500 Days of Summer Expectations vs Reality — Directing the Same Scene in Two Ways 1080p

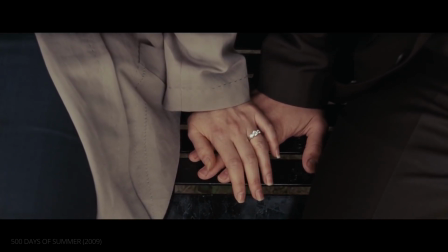This is a story of boy meets girl.
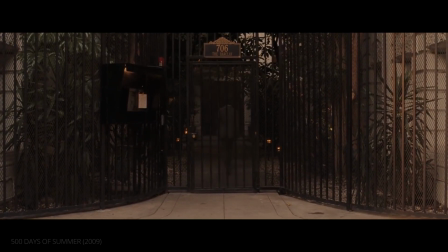Today, we tackle the 500 Days of Summer expectations versus reality sequence.
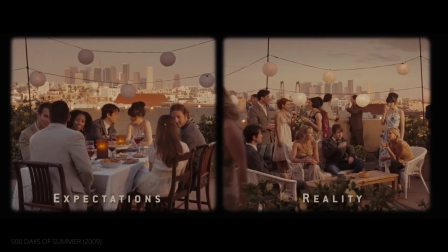This memorable split screen is the perfect case study on how to direct a scene in two different ways for two very different effects.
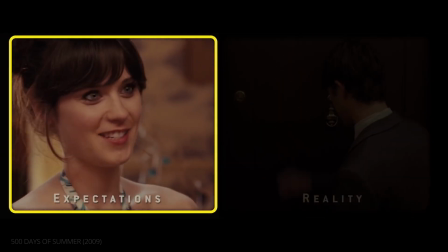From lens choice, You look nice. body language, Hi.
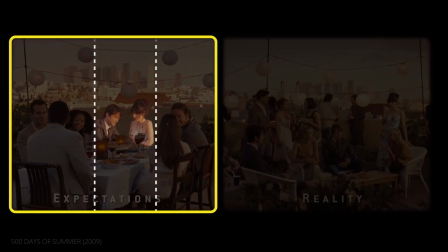How you doing?
Good. framing and composition, and set dressing.
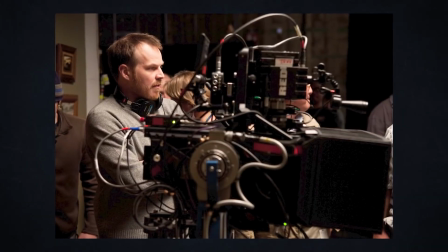We can see just how many creative decisions director Mark Webb put into this scene.
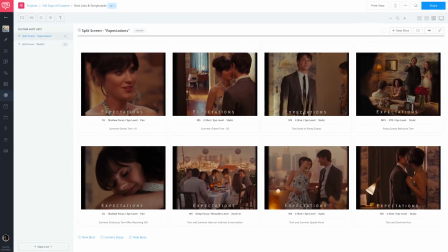And at the end of this video, we'll give you access to the Studio Binder storyboards for this unforgettable sequence.
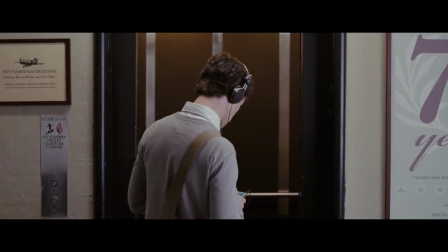But first, we start with Tom and Summer.
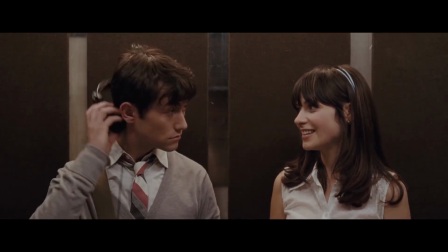I love the Smiths. Sorry? I said I love the Smiths.
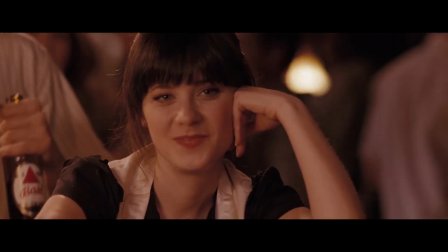You've good taste in music. You like the Smiths? Yeah.
In 500 Days of Summer, we've seen Tom and Summer fall in love.
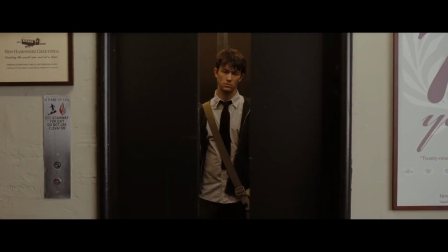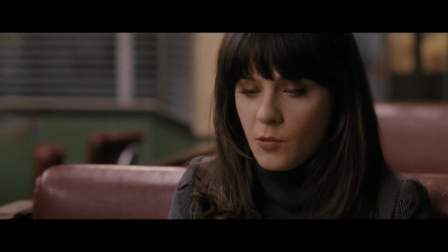Then what? Break up, I think we should stop seeing each other. Just like that?
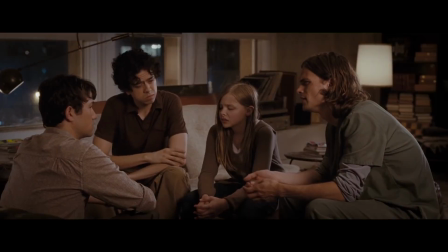Just like that. Did you say why? I mean, this thing, what are we doing?
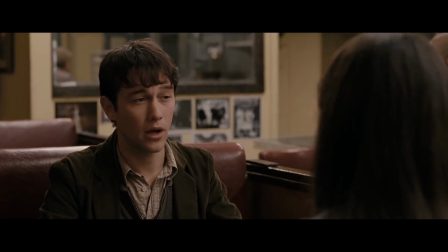I mean, is this normal? No, I don't know. I don't care. I'm happy. Aren't you happy?
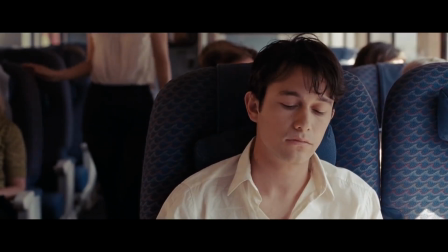You're happy? You're not? reconnect, Hi, Tom.
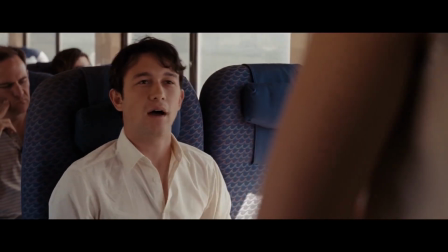Hey, Summer. I must have walked right by you. Yeah.
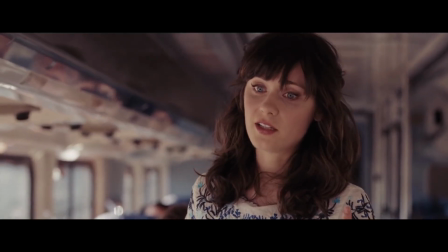Well, I was gonna go get a coffee if you wanna.
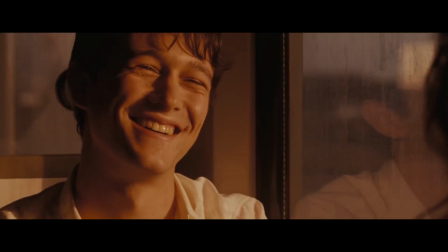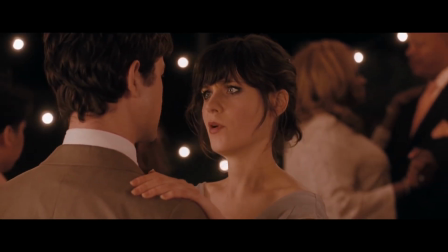Hey, I was wondering, I was gonna maybe have a party on Friday, on our rooftop.
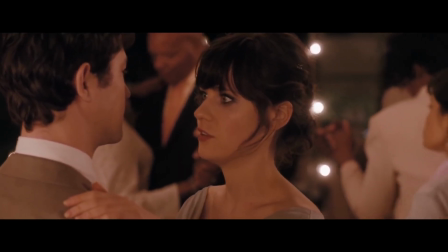It has like a really nice garden, if you wanna come. Yeah.
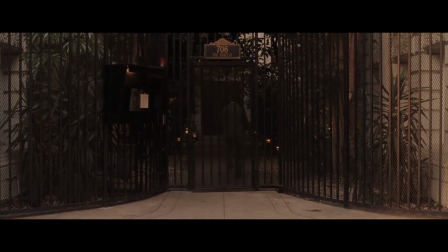and on page 87, Tom arrives at Summer's. Just like Tom, the audience arrives with expectations.
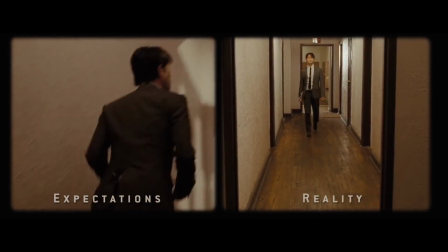Pay attention to how both expectations and reality progress in opposing directions.
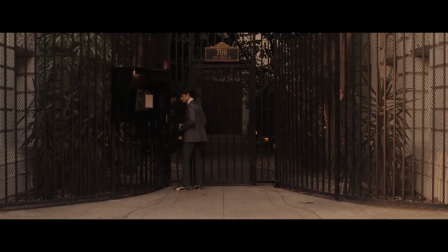Never ever saw it coming at all. Never ever saw it coming at all.
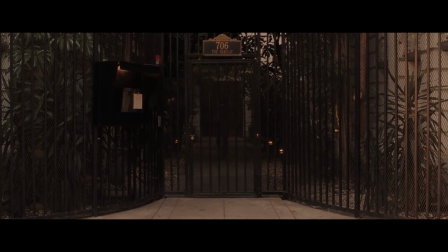Tom walked to her apartment, intoxicated by the promise of the evening.
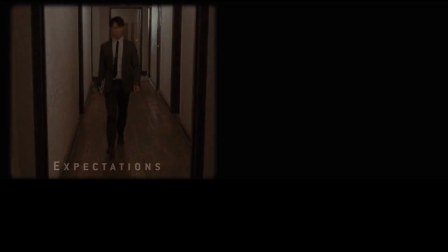He believed that this time, his expectations would align with reality.
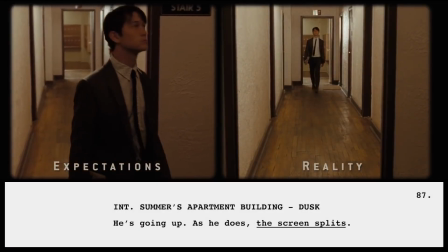It's alright.
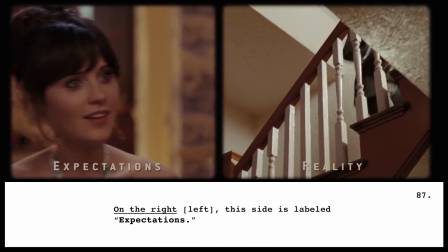He opened wide your corners, original sin.
First, there are clear differences in how Summer greets Tom.
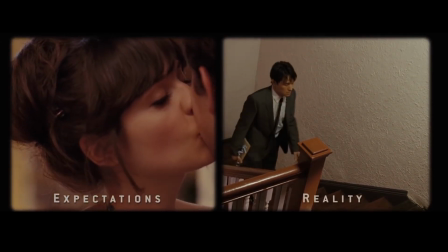Open wide your corners, original sin. You're tired.
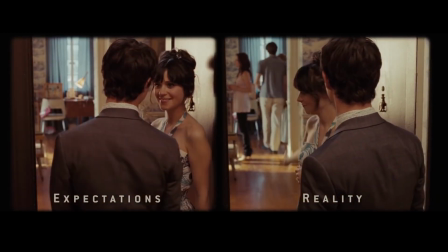How you doing? Good. How are you? Good.
The split between these two moments is more than just what happens.
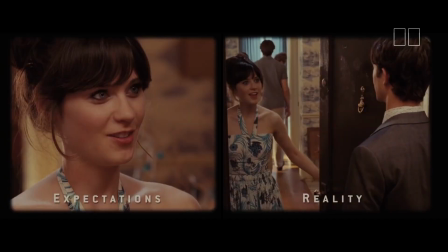Pay attention to the presentation as well. On the left, we frame Summer in an intimate close-up with shallow focus.
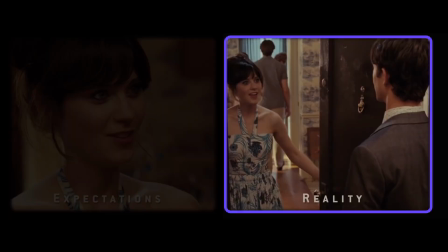On the right, a more neutral and platonic medium two-shot.
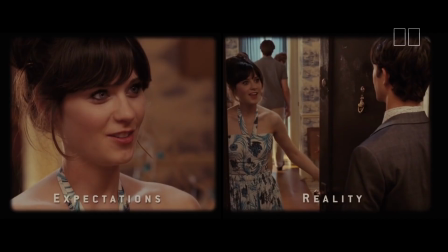Intimate versus casual.
How you doing?
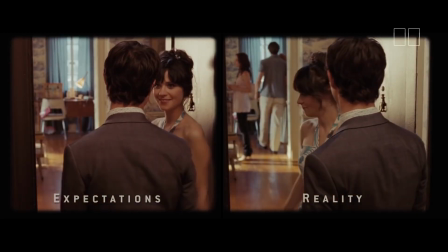Good. How are you? Good.
Also, notice a simple difference in the background.
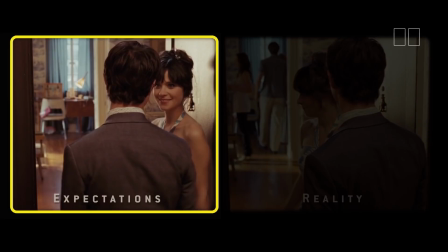On the left, a seemingly empty apartment where perhaps Tom and Summer can be alone.
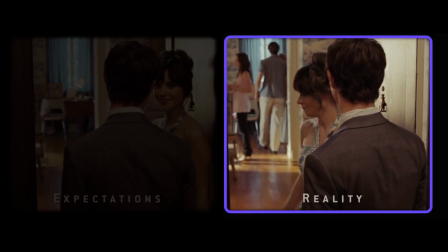On the right, random party guests help squash that idea.
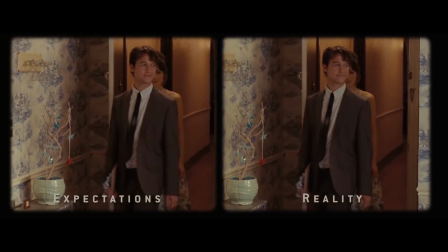Tom enters and nods to someone off screen.
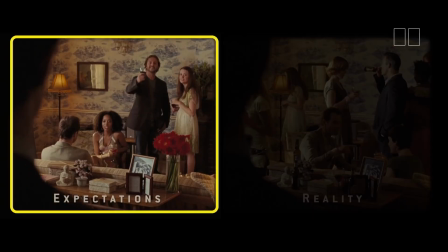On the left, a guest returns the gesture, welcoming him to the party. On the right, no one bothers to acknowledge his presence.
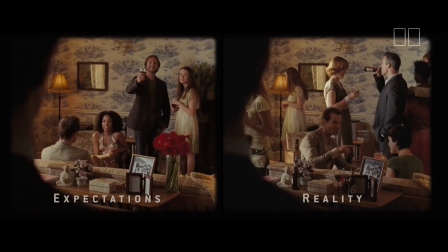Like before, the amount of background extras helps give each version a different feel.
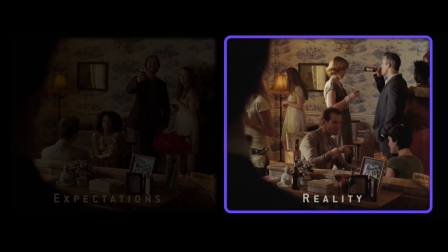On the left, 4 people are in casual conversation. On the right, almost 10 people create a busier and less inviting environment.
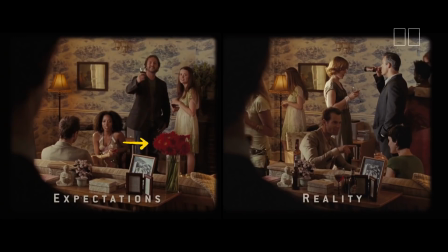There's even a vase with red flowers that almost look like roses to remind us of Tom's romantic expectations. This shows us that the same exact shot can have a completely different tone and meaning through simple changes in the set dressing,
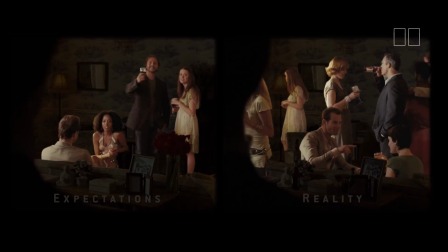the amount of extras, and how you place those extras in the frame.
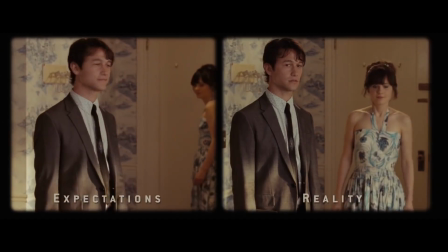Let's see how the subtle differences continue throughout the scene.
Buy something.
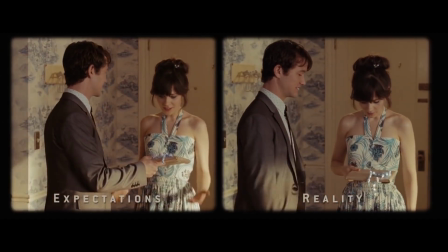So nice.
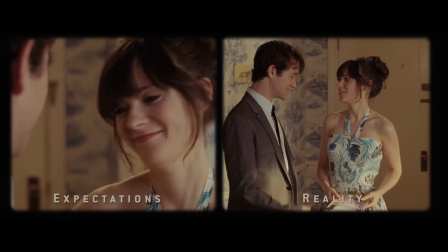you. You shouldn't have. It's the... That's so nice. Thank you so much.
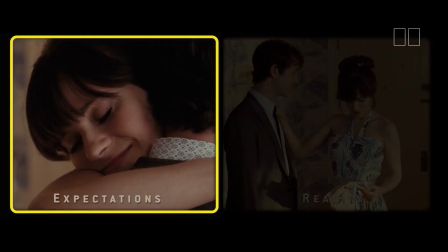On the left, we again jump to a close-up with shallow focus to create an intimate frame. On the right,
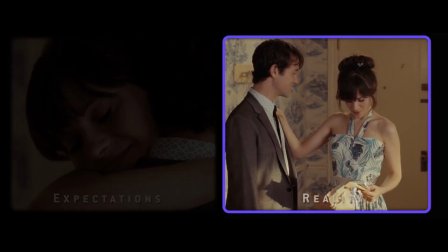we stay in a medium two-shot with deeper focus to create a more neutral and passive shot that mimics Summer's state of mind.
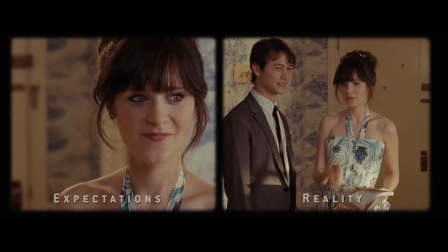No problem. I'm excited to read it. Yeah.
As the scene progresses, we continue to differentiate expectation from reality.
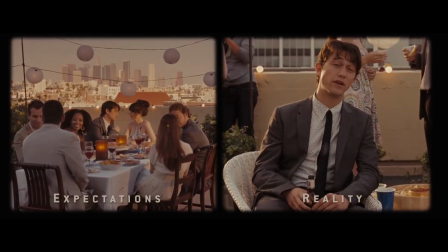So, Tom, what is it that you do? I write greeting cards. Tom could be a really great architect if he wanted to be.
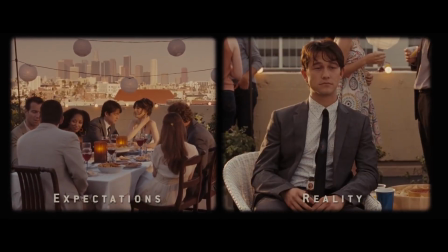What made you go from one to the other?
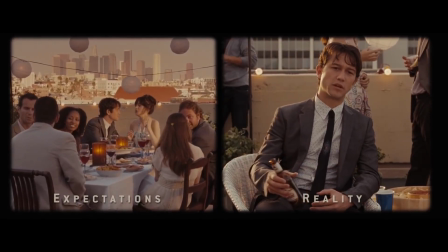I guess I just figured, why make something disposable like a building when you can make something that lasts forever, like a greeting card?
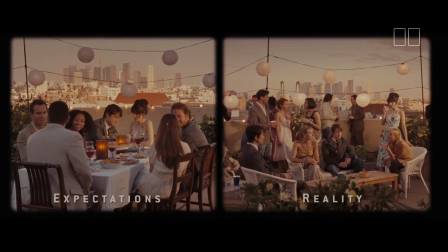What do you see in the composition, set dressing, and lens choice?
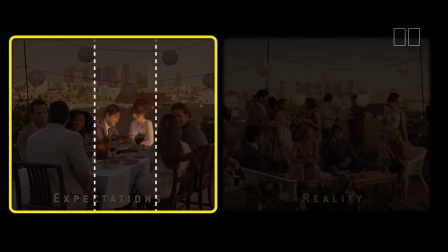On the left, Tom and Summer share the center of a frame, leaning towards each other with a handful of guests on either side.
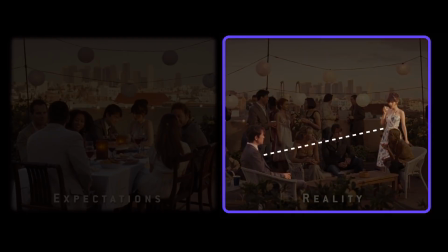But on the right, they're divided on opposite sides of the frame, with even more party guests in between them.
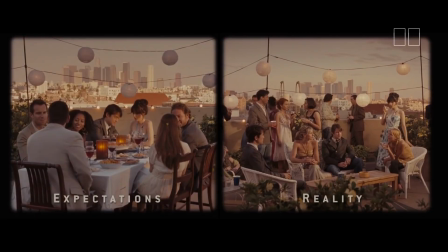The lesson here is simple. The composition of where you place your characters in the frame dictates what kind of relationship they have. In terms of set dressing and props, the differences point to a romantic moment versus an impersonal interaction.
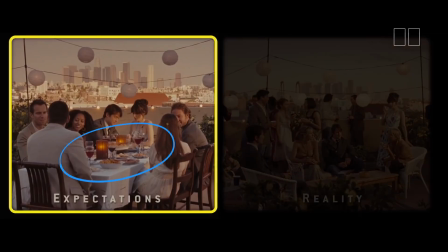On the left, we have an intimate, white tablecloth dinner with candles and wine.
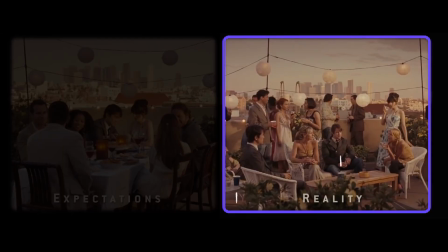On the right, we have nothing nearly as romantic, with plastic cups and minimal set dressing.
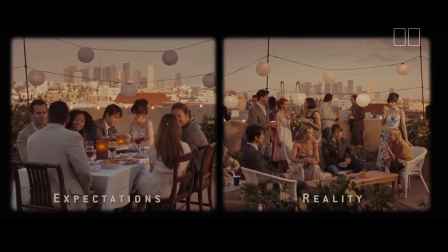Now, pay attention to the framing as it relates to lens choice.
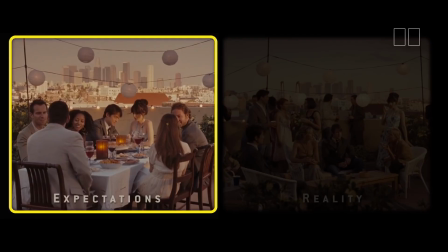On the left, the longer focal length of the lens compresses the space and brings the guests a bit closer together, enhancing the picturesque setting.
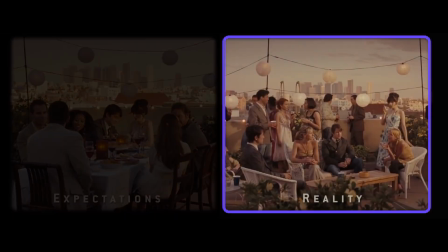On the right, the shorter focal length results in a more neutral, fly-on-the-wall perspective. Shorter or wider lenses create more depth between the characters and elements in the frame, which is why it fits this intention perfectly.
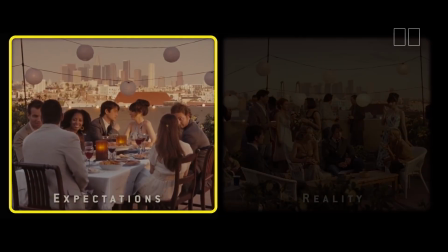Then on the left, we have an uninterrupted, slow zoom in on Tom and Summer. This isolates and intensifies their connection as they rekindle their flame.
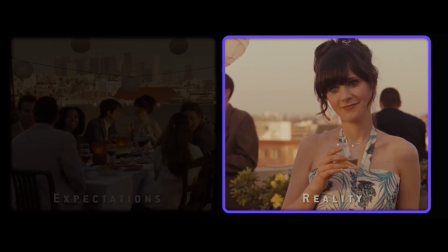Whereas on the right, we see a straightforward, friendly exchange using neutral, standard coverage.
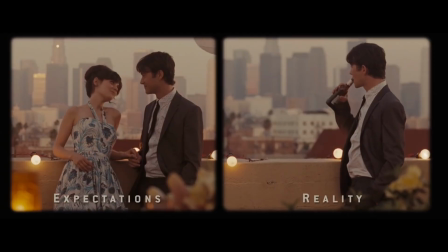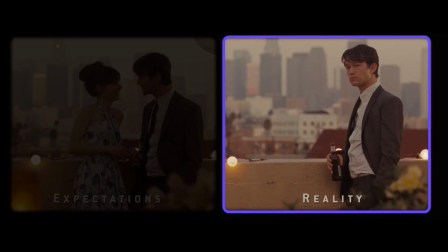So when we see a shot like this, with a beer in his hand, we know Tom is in serious trouble.
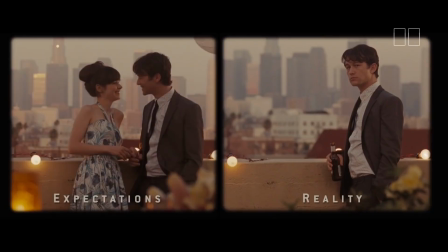It's identical framing for Tom, but far from an identical reality. Accenting this idea, again, are slight changes in set dressing.
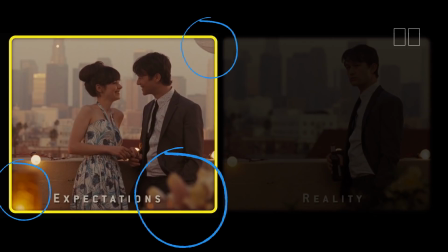On the left, a bouquet, a candle, and a china ball lantern, all figments of Tom's hopelessly romantic imagination.
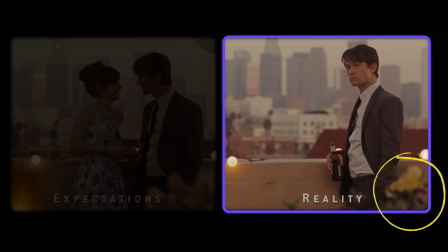On the right, just a few flowers.
No one's got it all.
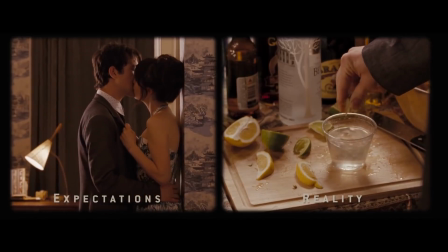No one's got it all. Power to the people, we don't want it, we want pleasure.
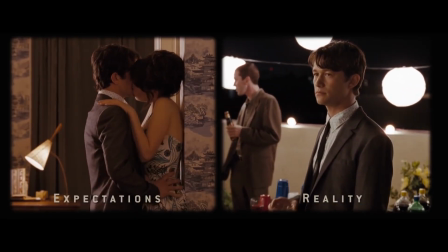And it's even shot rape us, and I guess that they're succeeding.
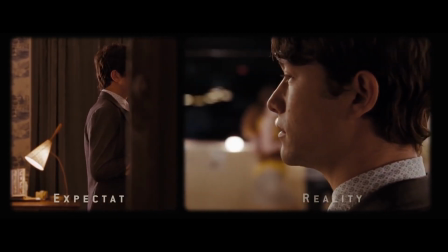And we're going to these meetings, but we're not doing any meeting.
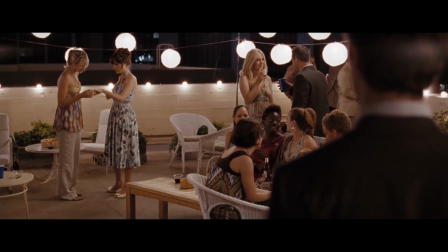And we're trying Reality finally wins. cheat, cheat, cheat.